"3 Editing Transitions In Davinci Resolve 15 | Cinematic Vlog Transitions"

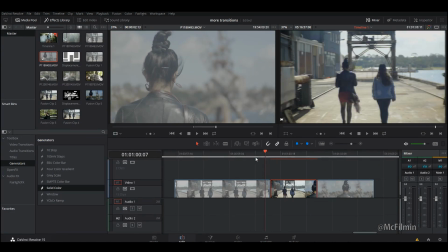760s
we go and I'm gonna go back to edit and that's pretty much the whip pan transition
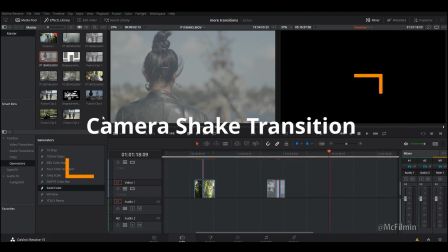765s
let's go to our final transition for this video and that's the camera shake transition now
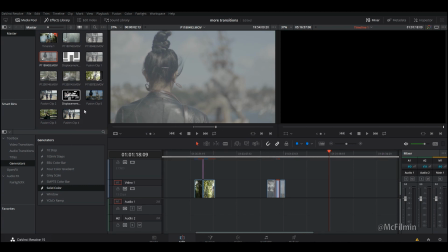770s
this transition is as simple as the previous transition the whip pan transition so let's just go to this clip and drag
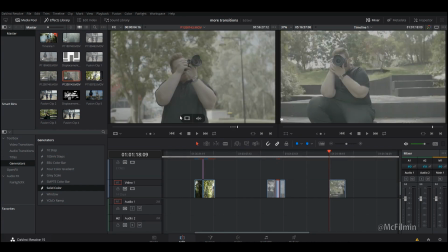780s
it in I'm gonna have to add some color into it so just bear with me alright
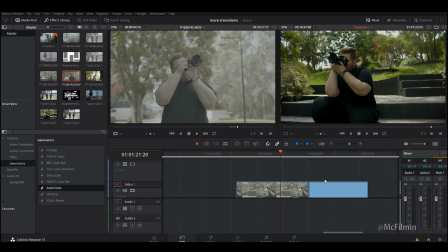786s
so now I've added a little bit of color to it I'm gonna start the camera shake about here then going to end it just here
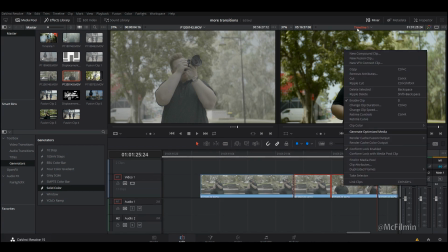802s
so these are the two cut points I'm going to select the two cut points and i'm going to create a new fusion clip again this will combine
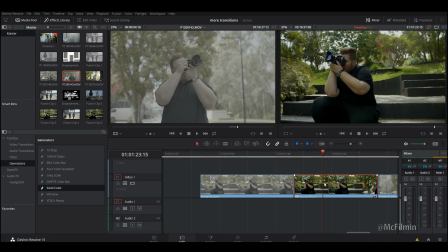811s
the two shots together and i'm just going to go to
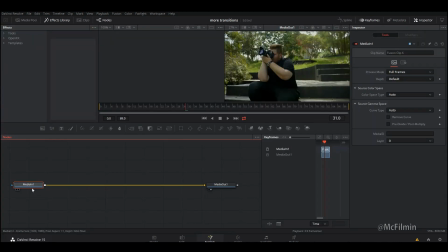815s
the fusion tab and i'm just going to go shift space and i'm just going to type in camera and then go to camera shake let's add that in if we play it back now you can see that there's an alpha channel behind similar thing as the other transitions you can go into edges canvas and wrap for this one i like to use the mirror just because it kind of smooths out the edges of
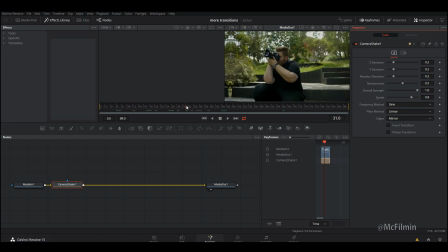845s
the frame to make it look seamless which is kind of what i want from a camera shake instead of doing it super stylized and i'm just going to bring this back to the beginning i'm just going to be adjusting four things in the camera shake and you can
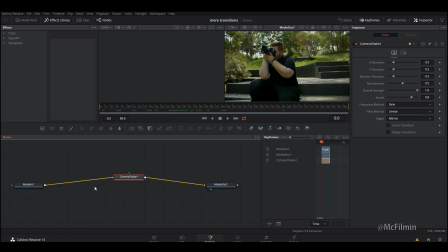859s
adjust other things as well but this is just a quick go-to thing for this tutorial so make sure you're at the beginning and I'm going to add keyframes for the X deviation the Y deviation rotation deviation and the overall strength and
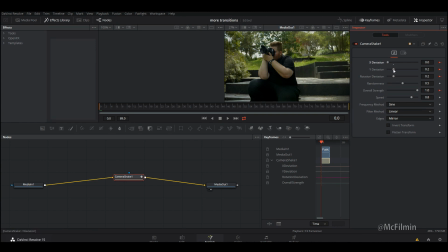877s
since it's the beginning I'm just going to turn these all the way down now I'm just gonna go over a few frames gonna see where the cut point is so it's about
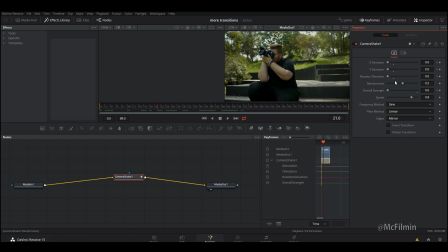895s
here so I want to turn everything back up to default and then go over a few frames let it shake and then I'm going to add another keyframe point to these then I'm going to go over a few more frames oh I'm actually going to go towards the end and I'm going to bring everything back down to 0 just so the camera shake turns on and off just for a smooth transition and of course we're gonna add some motion blur to help sell the camera shake effect
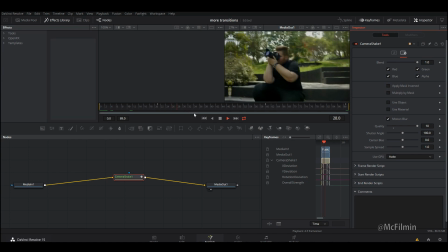934s
it slowly animates on the camera shake and then it gets really intense and then it switches over to the next clip and then it slows down and now that's the
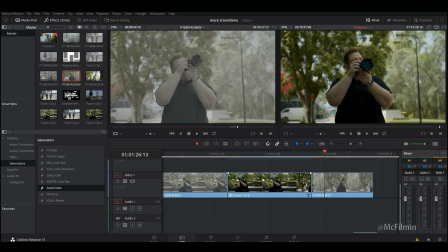946s
camera shake transition if you enjoyed this video give it a like if you're new to this channel hit the subscribe button and notification bell to stay notified for my next uploads and I will see you guys next video